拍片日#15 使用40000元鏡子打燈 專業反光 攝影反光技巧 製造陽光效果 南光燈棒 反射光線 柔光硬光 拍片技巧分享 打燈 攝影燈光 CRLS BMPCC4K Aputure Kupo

Hi my name is Kaiyuan今天又來跟各位分享一下拍片日常啦那我們今天要來開箱一個叫做Audient ID4這個是錄音介面就是它用一條USB線接到電腦你就可以直接接我們的XLR錄音的Shotgun Mic或者是任何的麥克風都行今天我的攝影機已經架好了這台是我們的BMPTZ 4K那它已經更新到7.3版本真的多非常非常多的功能我覺得就只有Blackmagic可以做到這些東西因為它是私人公司像是Canon啊Nikon Sony啊肯定不會在一台相機推出之後然後做非常瘋狂的更新像是什麼多了錄影的一些功能啊或是多了任何的功能完全不會就只有Blackmagic辦得到我真的超喜歡這些公司超猛OK那我們把麥克風攝影機都架起來那鏡位差不多就長這樣子那接下來我們就要想辦法打燈那我的想法是一盞燈飛過去然後用CR-LS就是我新買的反光系統這個CR-LS然後用反射的方式打我的人跟打後面的電腦部分因為我們今天要來開箱是要在我桌上來開箱的
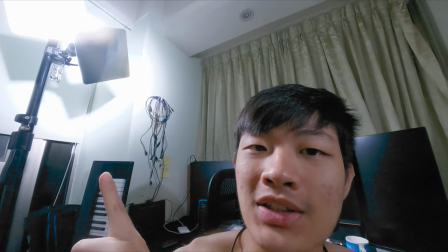(1:10)
OK 那我們的燈光架好那我們反射完打起來像這樣子
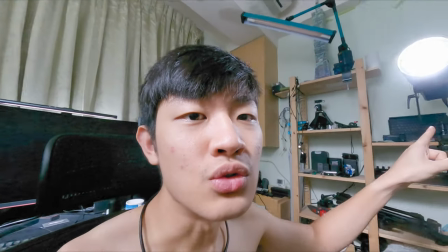(1:14)
那我發現一個問題就是我們的主光它這樣子照過來的話
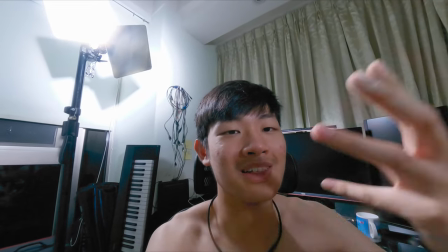(1:19)
會有點spill light那個是什麼射到我臉上就光线会直接照到我的脸
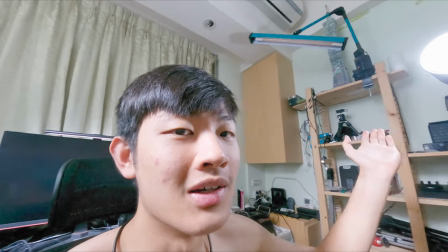(1:27)
那我的Born Door是其实对它的遮光效果其实也没有到很好
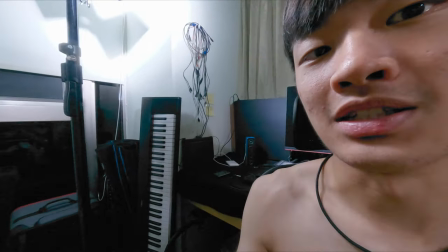(1:32)
所以我在想办法说如果把这一盏灯直接把它放到我们的整天立地价的下面
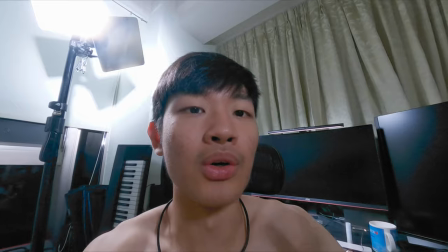(1:38)
直接往上照这样子理论上就不会有左边又有多一个光源出现
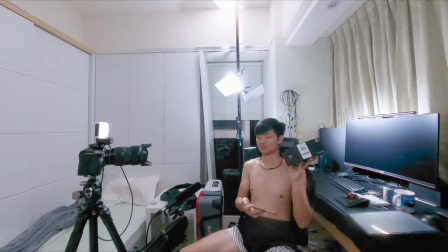(1:44)
试试看吧OK那我们灯光就架好了我们就这样子直接往上照照到两片CRLS一片是比較硬的二號我們是照到後面的電腦部分那另外一片是三號
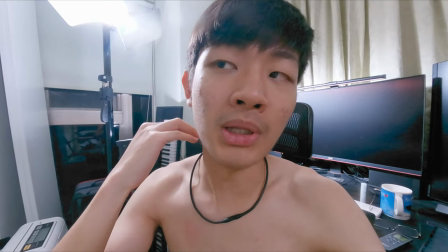(1:57)
比較柔和是照到我臉側邊的部分有點側邊後面的部分因為我是這樣子面對鏡頭所以是側邊後面的部分
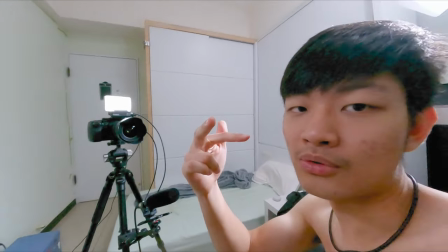(2:05)
那我眼睛想要加一點眼神光讓它有點水汪汪亮晶晶的感覺
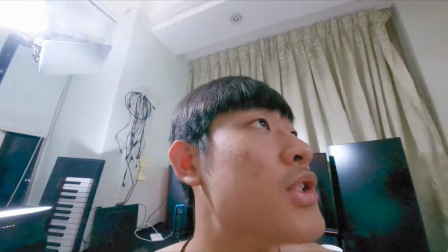(2:10)
在攝影機上面加了一個MCAputure MC那裡多了一個南光燈管
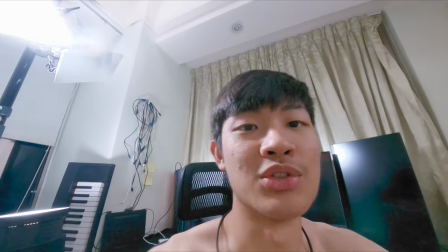(2:16)
就我想說如果一個太陽就是我现在打的因为像是太阳照进来的感觉
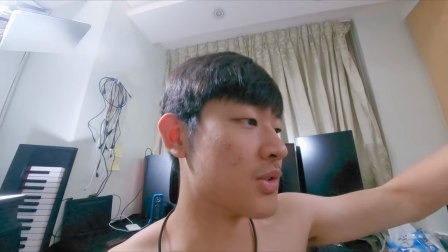(2:21)
那太阳理论上会照射到整个环境当中
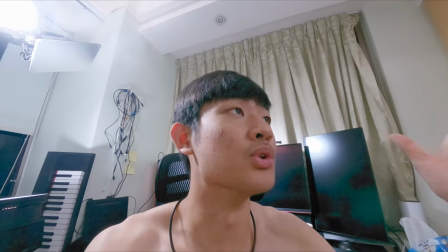(2:26)
然后再反射到人的上面所以我想说这里应该再多一点
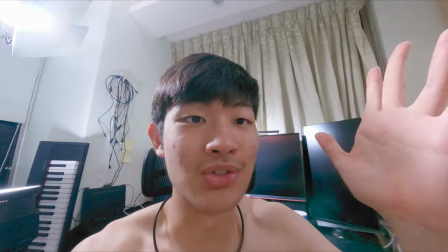(2:31)
也好像有东西反射的感觉所以我把南罐灯罐放横的
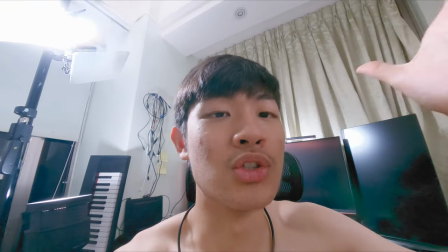(2:35)
就是一个柔光的概念然后来照过来就不会有感觉有好多光源的感觉
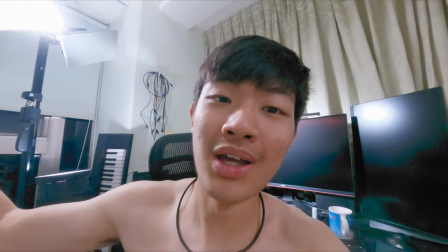(2:41)
我们现在光源都单独成这边过来非常棒
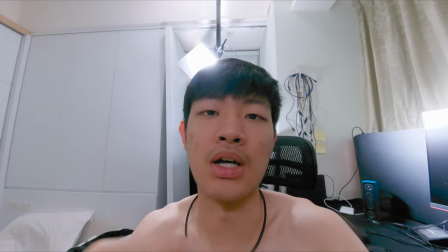(2:45)
OK那差不多就是这样子就開始拍攝我們的開箱影片了OK 那我們接下來就要來翻面然後來更深入來跟大家分享一下這個產品的特色啊
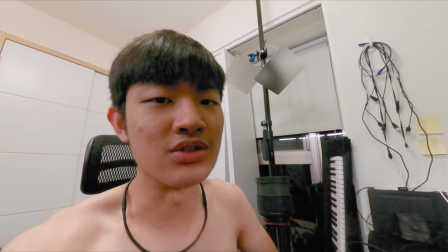(2:58)
跟一些我的心得之類優缺點之類那我們就瞧一下燈光然後我們把攝影機的機位把它放到差不多這樣
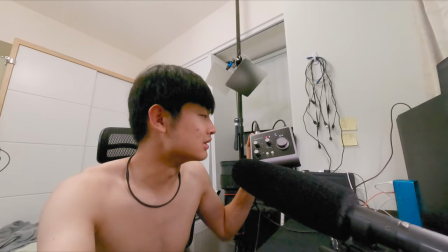(3:06)
就是拍得到桌子然後我拿起我的這個錄音介面也可以讓大家看到
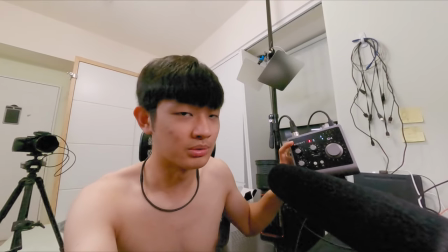(3:12)
然後就是可以編紙說什麼什麼什麼然後我可以跟大家分享
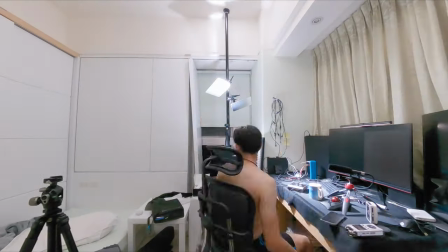(3:17)
就是大家会比较清楚这样子那我们就直接先来动灯光吧OK那我们的机位就架好了那一样上面放一个小MC
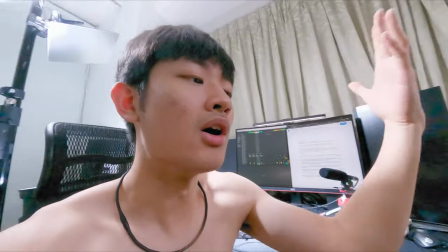(3:26)
然后用蓝光灯棒有点制造房子里面反光的效果好了那我们就可以开始来拍影片咯OK那我们就拍完我们的影片了那我就会把最终的影片放在下方连接有兴趣就去看一下那这就是我们今天的拍一片日常分享影片那当然喜欢用这个影片按个赞订阅我的频道可以看更多的相关影片全部字唱影片的playlist, make sure to check it out!My name is Kaiyuan, and I'll see you guys next time, bye bye!